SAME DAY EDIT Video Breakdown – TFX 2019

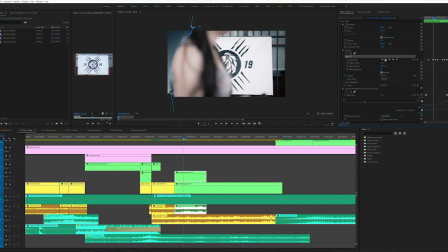What we did to kind of ease out the outer scene we actually threw a little bit of a wipe so it's actually a little bit of kind of a softer luma fade
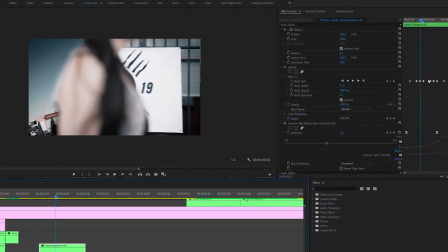and it's just kind of dissolving away so again I'm not gonna get super detailed into each section because I think this
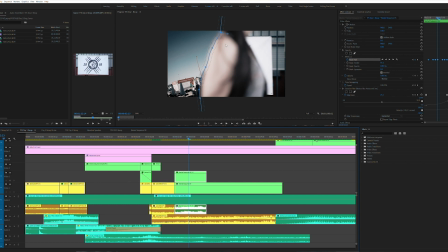could be a 45 minute video if we do so just to give you a brief idea I just kind of decided to dissolve it out and it happens so fast you don't really notice but let's play it back again so it kind of dissolves out there full speed right there's enough difference there
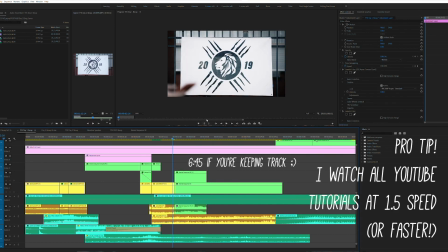to make it smooth we got white space okay we got the poster in that white space and then the exterior kind of fades away
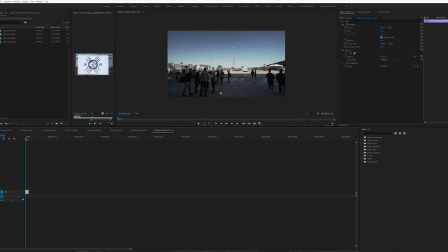into the next shot now this banner is not on the screen for very long if you watch at full speed it almost gets wiped away immediately but you do get an idea of what we're looking at here it's their logo with 2019 to kind of place it into this year since they do this event every year and actually in the original
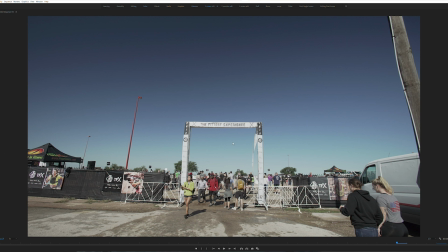shot static shot of this poster for establishment and lucky enough somebody decided screw your video i'm just going to walk
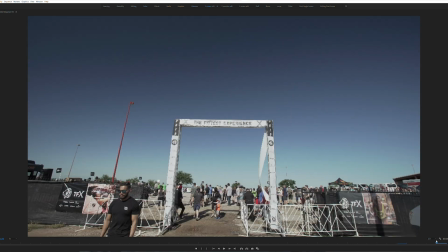right in front of your camera and screw you back i ended up using it just kidding i encourage people to walk in front because you never know you can use interesting
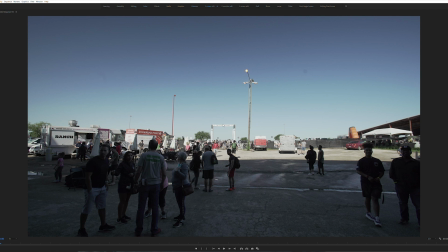wipes and that sort of thing almost exactly the same as this mask with right here what we did was as soon as
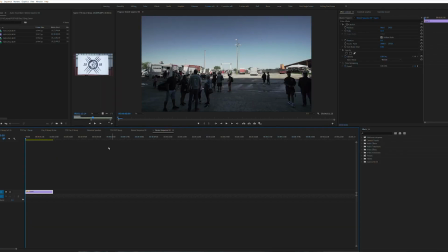she came fully into frame you just kind of draw around her clicking and clicking and kind of trying to get it semi-accurate to the shape of the body and
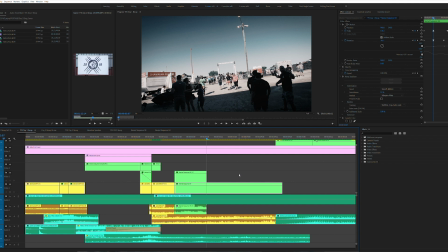you always want to feather out that mask because if you look here that hard line very noticeable right it's a crossfit event she's probably ripped but we want to feather that to make it smooth as she walks across the screen and lead into the next clip.
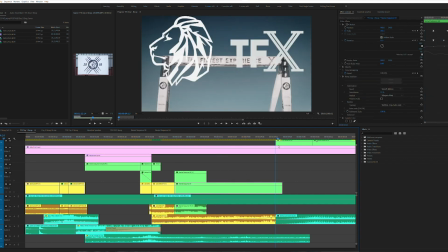Almost every frame if you look up here at the keyframes I drew a new new shape because obviously her arms going to keep moving into different shapes so you
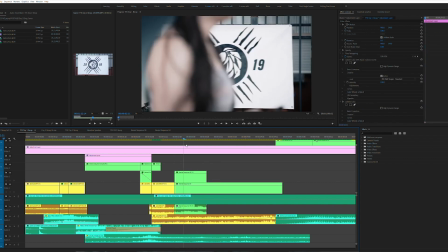just want to pull that existing mask you can just go frame by frame here draw it out until she disappears from frame and voila
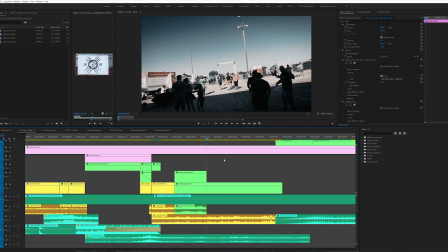you just revealed your next clip. Here's the next clip. Let's just go clip by clip. Man, we are three seconds in.
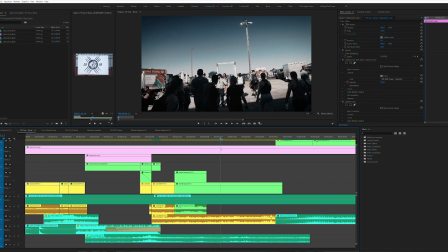I wonder how long this video is. Next clip is another hyperlapse and simply enough, this is just a straightforward hyperlapse.
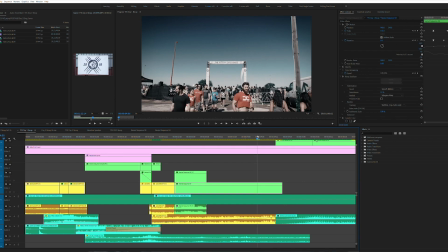Let's watch the raw clip. So same exact thing. I think what our focus point was, I picked the smallest focus point possible.
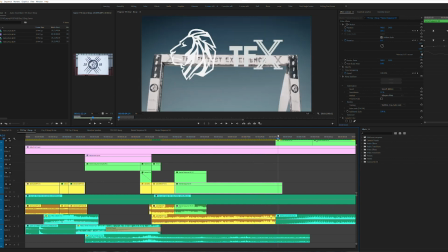So again, all still photos, just walking straight.
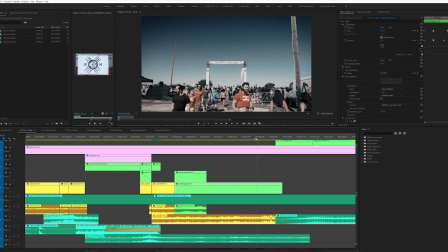Love to shoot them handheld, all still photos, pick a point, put it in the exact center, and then hope that my hands are steady and pray for the best.
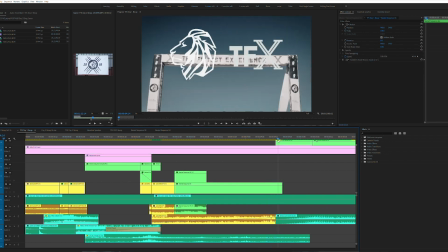I believe one of the corners of the E here was my point for reference, so this is actually reversed. So I started right up here, focusing on that E, and if you actually watch this, I'll play it one more time.
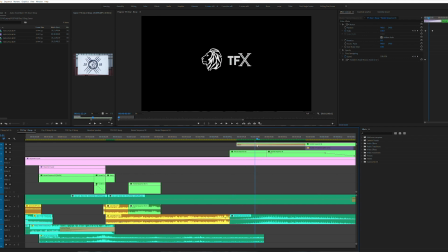Watch this E right here, I know it's kind of small, but it should never move in the frame if you do it right, obviously because that's your reference point, right?
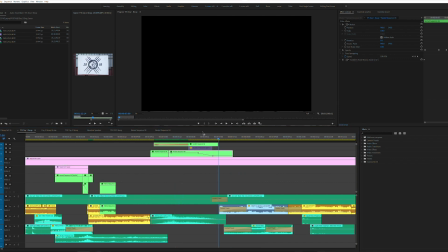So that one's pretty shaky, but it gets the job done because, same thing,
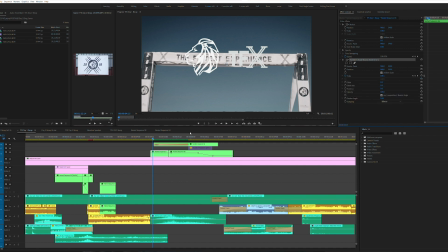a 10% warp stabilizer on it. and we kept the center point in the center just enough to make it work and it smooths it out pretty nicely.
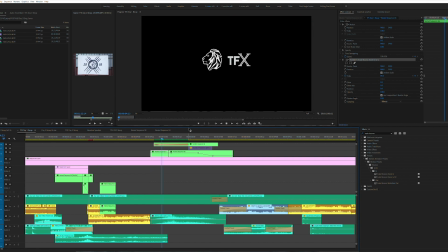One thing we did here just to add a little bit more dynamic motion, we actually zoomed in, started it a little more zoom in. So the first thing is we reversed it, right? Because it actually started this way, in to out. So we reversed the clip. I think you have to nest it again first before you do all this. So we reversed it,
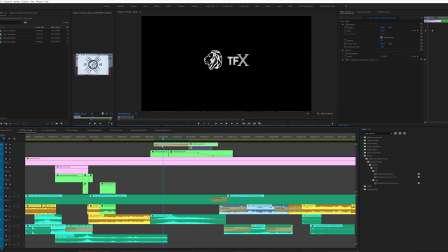laid it under the mask of the lady walking by and then added a little bit of a rotation so it's zoomed in we're zooming out as we rotate towards even center
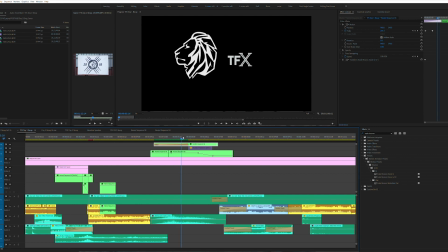and then we again keyframe zoom in here so this is
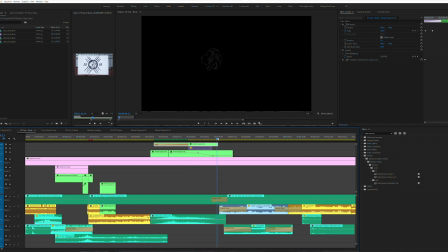100 scale right here and then we start to zoom all the way up to almost like 350 percent which obviously is a little bit blurry but we're
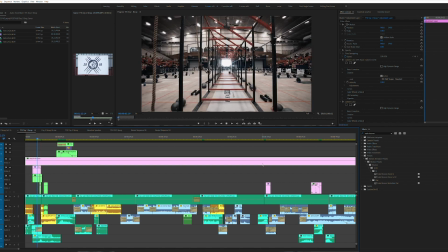going so fast just provides more motion to kind of show you this is the fittest experience and the logos
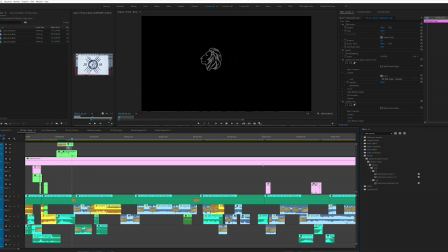popping on we're good to go last
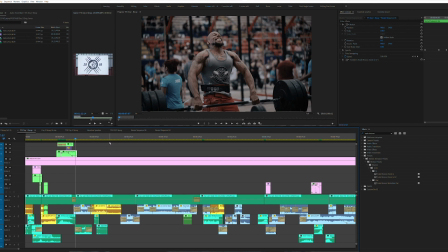thing then we'll watch it all back so we threw the logo on here they are boom so from zoom out to in and then with the lion roar let's listen nice we zoom from out to in this is a little preset I have that just saves time that I don't have to zoom it out to in myself. Motion Animator. I believe these are presets from Motion Array.
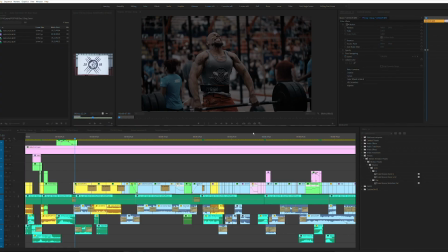Big fan of those. From Out to In.
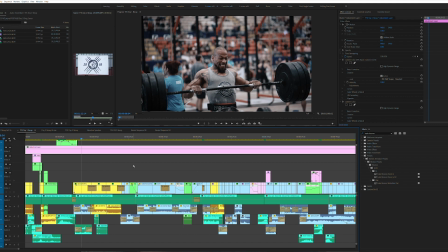And we actually separated it so this on top is actually all we did was just draw a mask around the lion head and then we
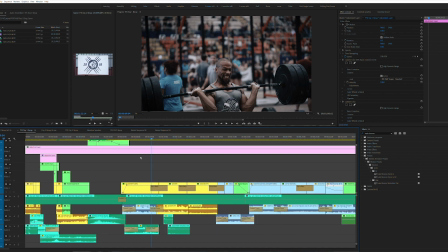drew a mask around the TFX logo to actually make them two separate layers so that we could just animate the lion and then add a little sound effect.
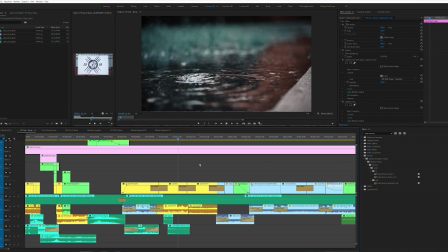So So all that is is the whole thing zoomed out and zoomed in. Remember, lion's on top, TFX is on bottom.
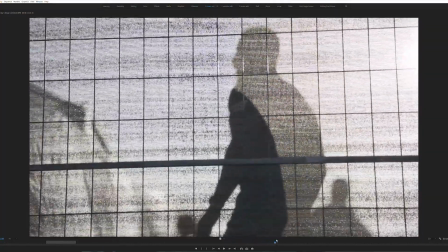Have another shaker preset from Motion Array that just kind of gives a nice little shaking animation just to add to the lion action.
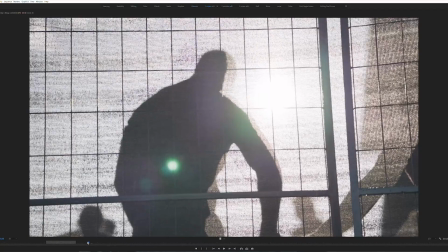So again, it didn't have to do any of that custom other than kind of playing with the pull tabs. And we faded them both out.
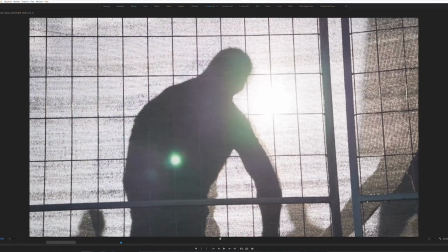So let's watch it all back. And we are six seconds into the 60-second edit. You having fun so far?
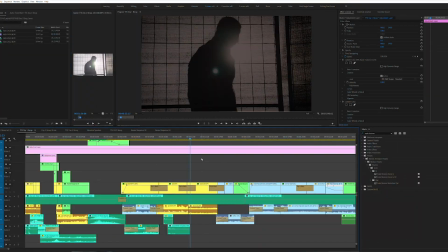I'm sweating.
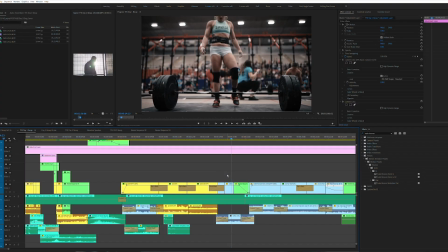it's a lot faster to edit than to actually describe so the more you kind of play around with it the more this comes naturally.
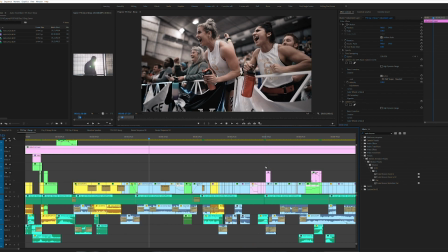Establishment shots of the actual event. We knew we wanted to have some dramatic imagery because we picked out this song ahead of time to kind of fit that so what caters to that?
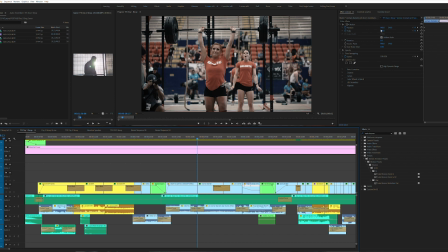It's kind of a slower pace so we knew we wanted some slow motion so I think our team exclusively shot in either 60 or 120 frames because these people are moving heavy weights and it looks even cooler when you slow it down.
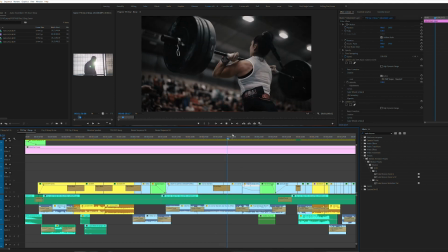We have like six clips in a row that are just 20% speed shot at 120
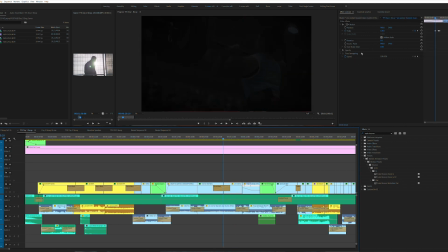frames with just dips to black to kind of give that movie trailer dramatic vibe. We will move on until we do something kind of unique to the clip so 20% slow-mo wow that's a
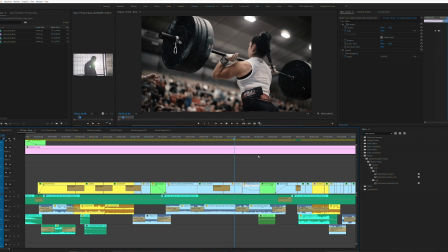lot of weight I'm never going to power clean 315 but this guy is and I'm there to capture it. A little establishment it rained a lot that night slow things down and you never know what you're gonna get. They had a cool little warm-up area with a tarp that was kind of the sun was still just coming up so it was throwing some interesting
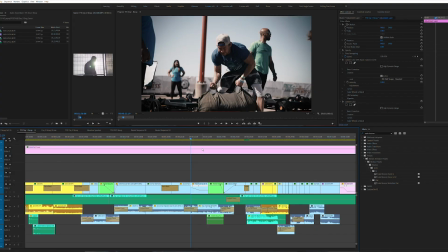shadows so it's kind of the fun part about these run and gun events you don't plan for a lot of the shots but you show up
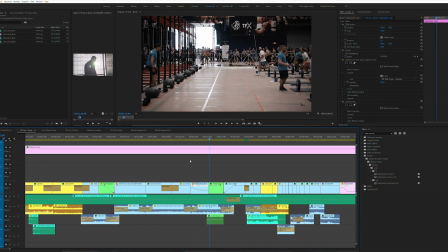look around and point your camera in interesting directions and sometimes good things happen so especially if you shoot in high frame rate because then you just slow it down it looks so sick jacked
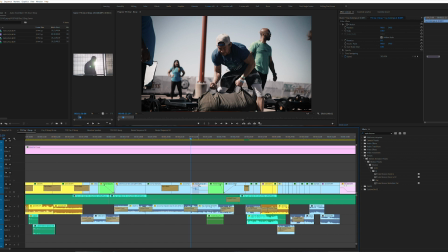guy shadow sun establishment about to lift up her barbell just to match the kind of mood and the big base hits sometimes we'll go I think all this is is a hundred speed so full speed and then it slows down as soon as her foot hit so 100 speed
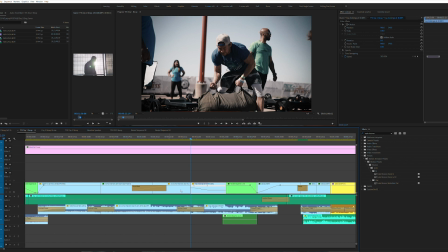and then 40 and that's faded out into girls cheering for her nothing special it's always more dramatic to add a little bit of
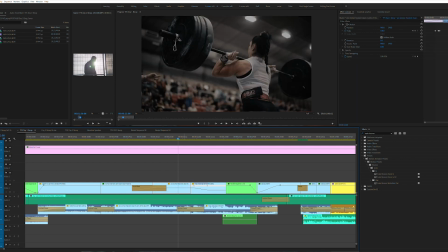a zoom in so all we did there was key frame the scale and the position this is the original shot and we just
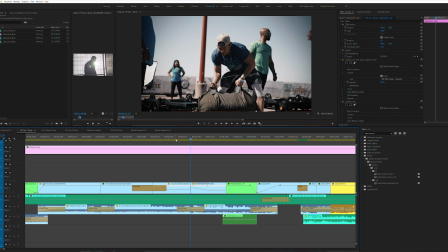keyed it in towards her face and her friend cheering for her as she celebrates.
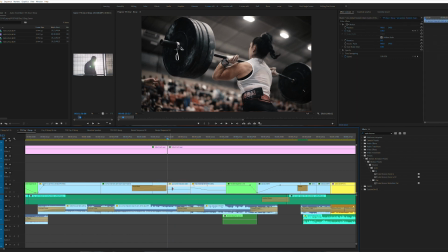Same thing here as she dropped this huge barbell we actually started it zoomed in just a little bit 120 a scale and then just zoomed out as soon as that weight smacked on her shoulders.
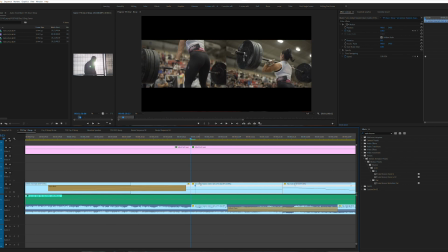All of that is in 40% speed as well so all slow-mo.
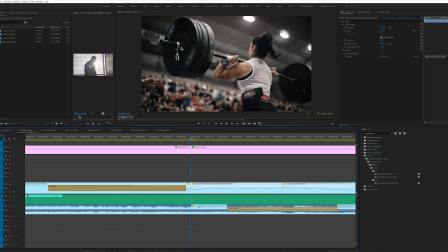Sorry I'm like a serial clicker here I watch things and go fast so press pause if you need me to slow down.